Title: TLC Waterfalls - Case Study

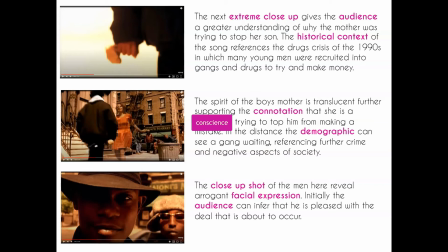We also get a close-up shot of the men here and they have quite arrogant or smug facial expressions so perhaps at this point the audience infers that this guy is pleased with the deal that's about to occur. On a second viewing or having viewed the whole video we could interpret this as a sort
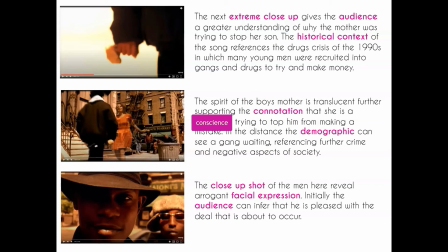of knowing smile that he knows he's going to get one over on this young man.
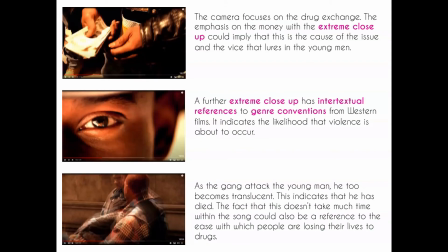Now the camera focuses on the drug exchange and the emphasis here is on the money which could imply that this is the cause of the issue or the root of the issue and it's this greed and this need for more and more money that lures in these young men. We also have an extreme close-up which has intertextual references to things like
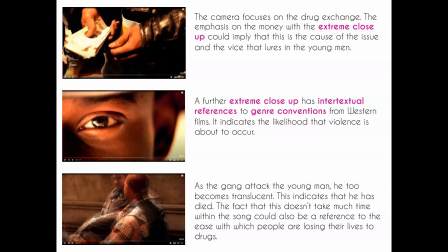western films where we have this sort of standoff almost and this indicates to us that violence is likely to occur next because we've seen it in other productions before now as the gang attacks he too this this young man
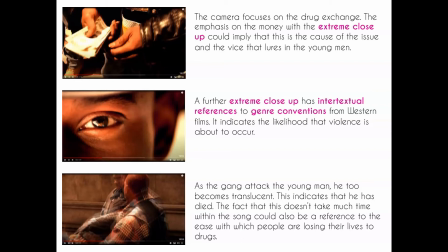too becomes translucent and this can indicate to us the fact that he has died now the fact that this doesn't take much time within the the video itself as you can see sort of from the progress bar at the bottom we're only about a third of the way into this song and into this video so it could be a reference to the fact that people people's lives are easily lost when
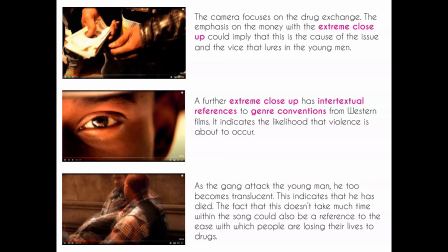dealing with drugs and when they sort of mix with drugs that this can lead to a quick loss of life.
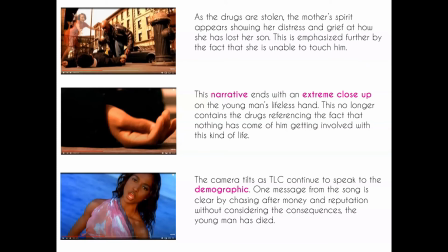Now as the drugs are stolen the mother's spirit appears showing her distress and grief at how she's lost her son and it's emphasised further by the fact that she can't touch him and what's quite a poignant end shot is that we have an extreme close-up on this young man's lifeless hand.
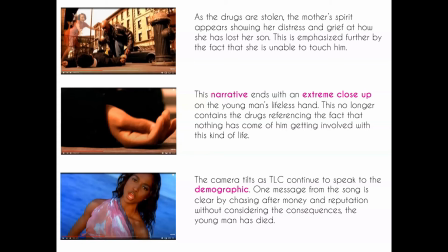Now initially this was the hand that had the drugs and that was carrying the drugs now it's empty and it sort of indicates that nothing has come from this by him getting mixed up in drugs nothing good has come from this he literally has nothing left including his life
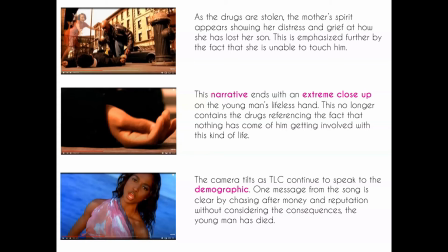now as we cut back to the band themselves the camera starts to tilt so we don't see them straight on we see them at an angle um one message from the song is is then made clearer because we have a bigger focus and a bigger emphasis on the water in the background and
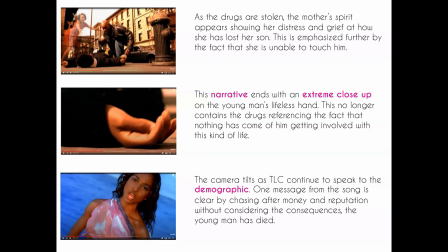the fact that it's tilted rather than the artists themselves and so this could refer and could emphasize this idea of waterfalls as is the title and this idea of not blindly chasing things without considering the consequences.
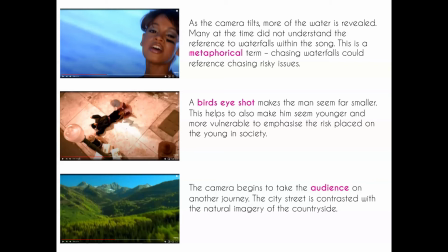So many people at the time didn't actually understand the reference to waterfalls within the song and this is something that as I said we'll go into in greater detail in another video when we start looking at the key concepts and the key contexts for the video but just so you guys get that sort of bit of information now in preparation for the next video next week a lot of
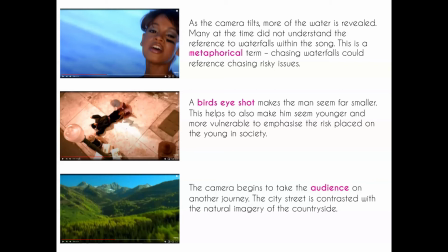people didn't understand what the song waterfalls was referring to and why it was as important as it was and the idea is that it's sort of metaphorical the idea of chasing waterfalls means chasing things without thinking
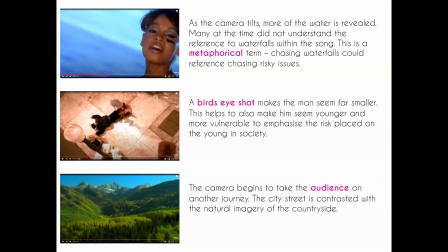of the consequences and therefore getting yourself involved in risky issues or risky business without thinking ahead or without taking time to stop and think of the consequences. And that's reinforced again by the fact that we have this bird's eye shot, which makes this young man seem smaller.
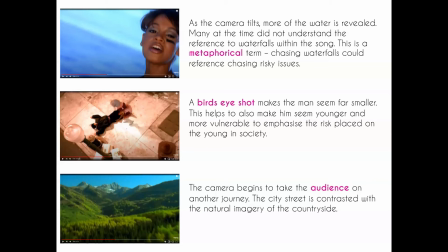And because he's smaller, he then seems more vulnerable. And this emphasises the risk that the young are placed, you know, the risk that they're put into within society. TLC's following was, generally speaking, younger audiences at the time.
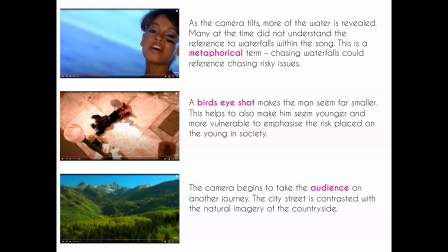They were speaking to sort of 14 maybe 15 year olds to 18 19 year olds were their primary demographic and so this really is emphasising to those young people why it's important that they take the time to think through their decisions before they blindly jump in.
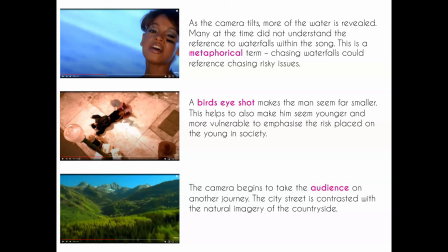Now following on from that narrative which as we know has now ended or we can infer has now ended the camera begins to take us as the audience on another journey and we start to have these quick camera movements again the city scene is contrasted with natural imagery of the countryside which again
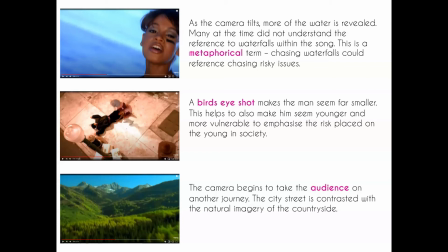could link to the idea of waterfalls because we're more likely to find a waterfall out in the countryside than we are in a big built-up city we also have
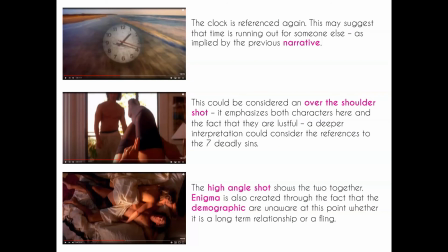the clock again and this may suggest that time is running out now we've seen how the clock ticked down and ticked down on this young man's life and how he no longer has any time left and so we could infer that this clock
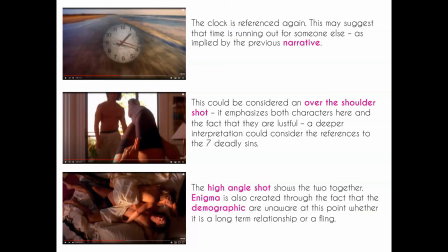is a metaphor for sort of time running out and then we get a new narrative which would add to that interpretation. Now in that centre shot although we don't have a shoulder technically it could be considered an over the shoulder shot because we get to see both characters here and we're sort of getting the camera positioned behind one of them.
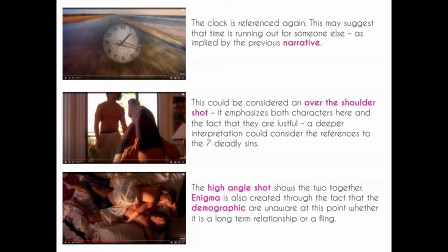It infers very clearly the fact that these two characters are quite lustful and this could lead to a deeper interpretation that perhaps considers a reference to the seven deadly sins. We've seen how greed and gluttony and sort of that want for money has led to
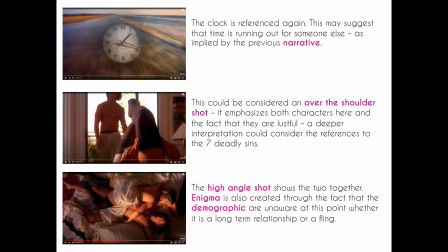sort of destructive consequences with the drug deal gone wrong. Now we're very clearly looking at lust and how this potentially is going to lead to disastrous consequences.
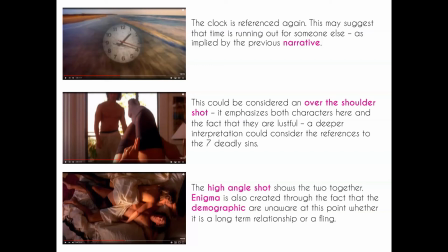The high angle shot that we get at the bottom shows the two people together but we have some enigma here through the fact that we don't know whether this is a long-term relationship, whether they are married, whether this is just a fling. We have no idea of the relationship really between these two characters.
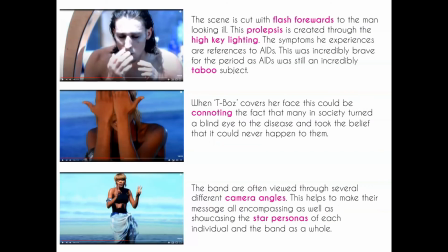We have none of that backstory set up and we start to get different cut scenes here. Not only do we get cut scenes like we had before between the narrative and the band who are standing on the water but we also get sort of flash forwards to
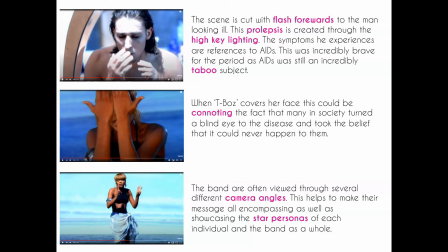the man from this this couple looking quite ill now the technical term for a flash forward is prolipsis and this prolipsis is created through the high key lighting we can tell that something is different here we've gone from relatively warm glowing sort of golden glowing lighting that we had in the previous
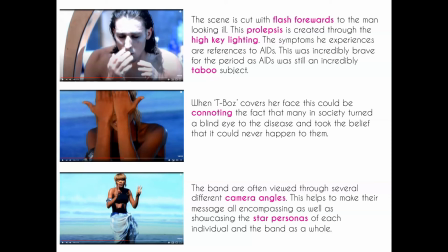shot to this very bright harsh high key lighting and some of the symptoms that he experiences is he's looking in the mirror of references to AIDS, in particular some of the lesions that he sees or starts to see on his face.
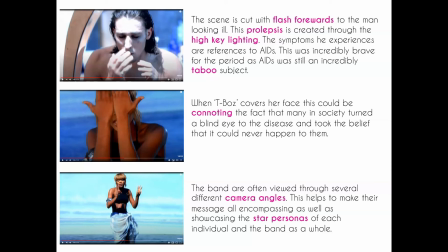And this is what made this video and this song particularly groundbreaking for its time. In the 1990s, although people were more aware of HIV and AIDS and they had a little more understanding
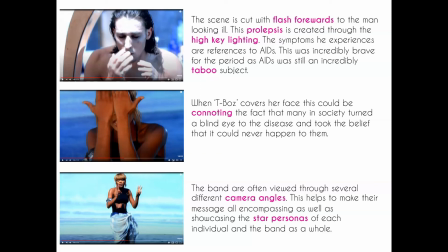as to how the disease was contracted and passed on from person to person, It was still a very taboo subject. It wasn't something that was discussed, certainly not discussed in mainstream media, and certainly something that wasn't as widely understood and supported as it is today.